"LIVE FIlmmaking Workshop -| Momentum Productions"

And if we take a look at Mr. Rogers here, at least that's what we think he is. This is Mr. Rogers, apparently. We have 2 intersection points, right? So you need to focus on the intersection points when you're talking about the rule of thirds. When you're focused on splitting up the screen into 3 different thirds, right? 1/3, 1/3, and 1/3. You have the middle section, you have the 2 side sections. Now, in order to achieve this beautiful cinematic look, we like to place our subjects on the outer thirds. Now, when you place the subject on the outer thirds of the screen, right or left, you're going to actually have a lot of what we call dead space or empty space, and this empty space is usually all blurred out. So let's go back to the shot here.
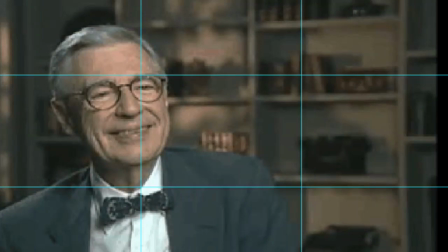Okay, so right now you can see that Mr. Rogers, let's call him Mr. Rogers, okay? You can see that we have 2 intersection points, right? Right on the tip of his glasses and right where his neck is, where his Adam's apple is, we have 2 intersection points.
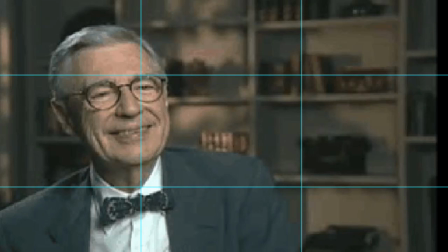And then on the right side of him, we have empty or dead space, and as you can see, it's all blurred out. Okay? It's all blurred out. What this does is it creates a beautiful cinematic feel.
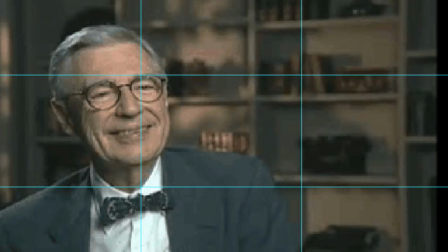It feels like even though the shot is static and not moving, There's some sort of dynamic to it. And as you can see, he's looking over his, if we are looking from his point of view,
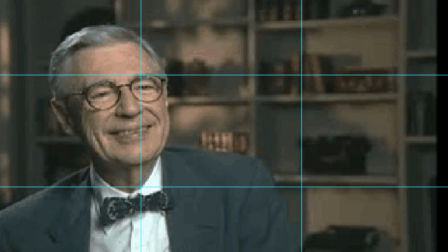he's looking to his left, which is why there's dead space on his right, or on our right. There's dead space on the right, he's looking to the left. Okay? So when you're focusing on making shots more cinematic and having to do more with using the rule of thirds, whenever your subject is looking to their left, that's where the dead space is supposed to be. So if I'm looking over here, I need to be on this part of the screen. If I'm looking over here, I need to be on this part of the screen. Because what this dead space does is it actually makes the audience feel like there is someone on the other side. There's someone that the subject is talking to. There's someone there. However, if I'm more dead center, it doesn't give you that feel. It's more like a me and a camera type of feel. But if I'm on my side right here, it gives the audience the feel of me having a conversation with somebody, me talking to somebody, not breaking what we call the fourth wall. The fourth wall is an imaginary wall where the audience is. So if I'm sitting here talking to you directly into the camera, I'm breaking the fourth wall. I'm including the audience in my shoot. I'm including the audience. But again, if I'm over here talking, I'm only focused on what's over here. I'm not breaking the fourth wall. Okay? So we can go ahead and look back.
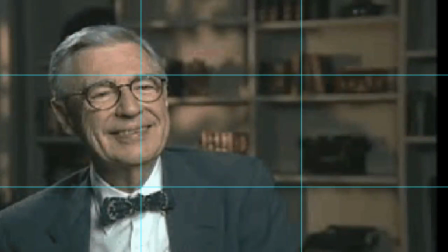Right here, you can tell that this is more like an interview style type of video. And you can see that this guy right here, the subject, is not breaking the fourth wall. He's having a talk with somebody. This is more like an interview type of thing.
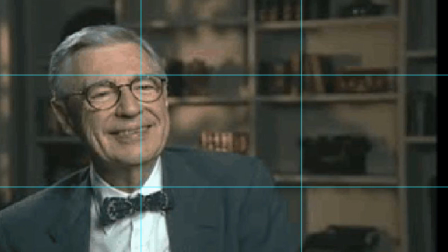Now let's go over here to this image where we don't see the grid lines.
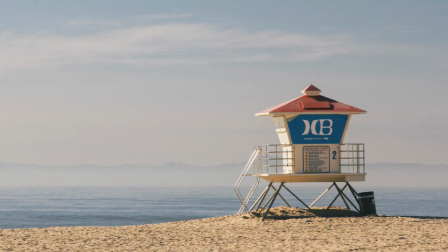But you can kind of imagine still the grid lines popping up. Now, this does not look like an interview. This is just a lifeguard tower on the beach, right? So the rule of thirds doesn't only apply to interviews.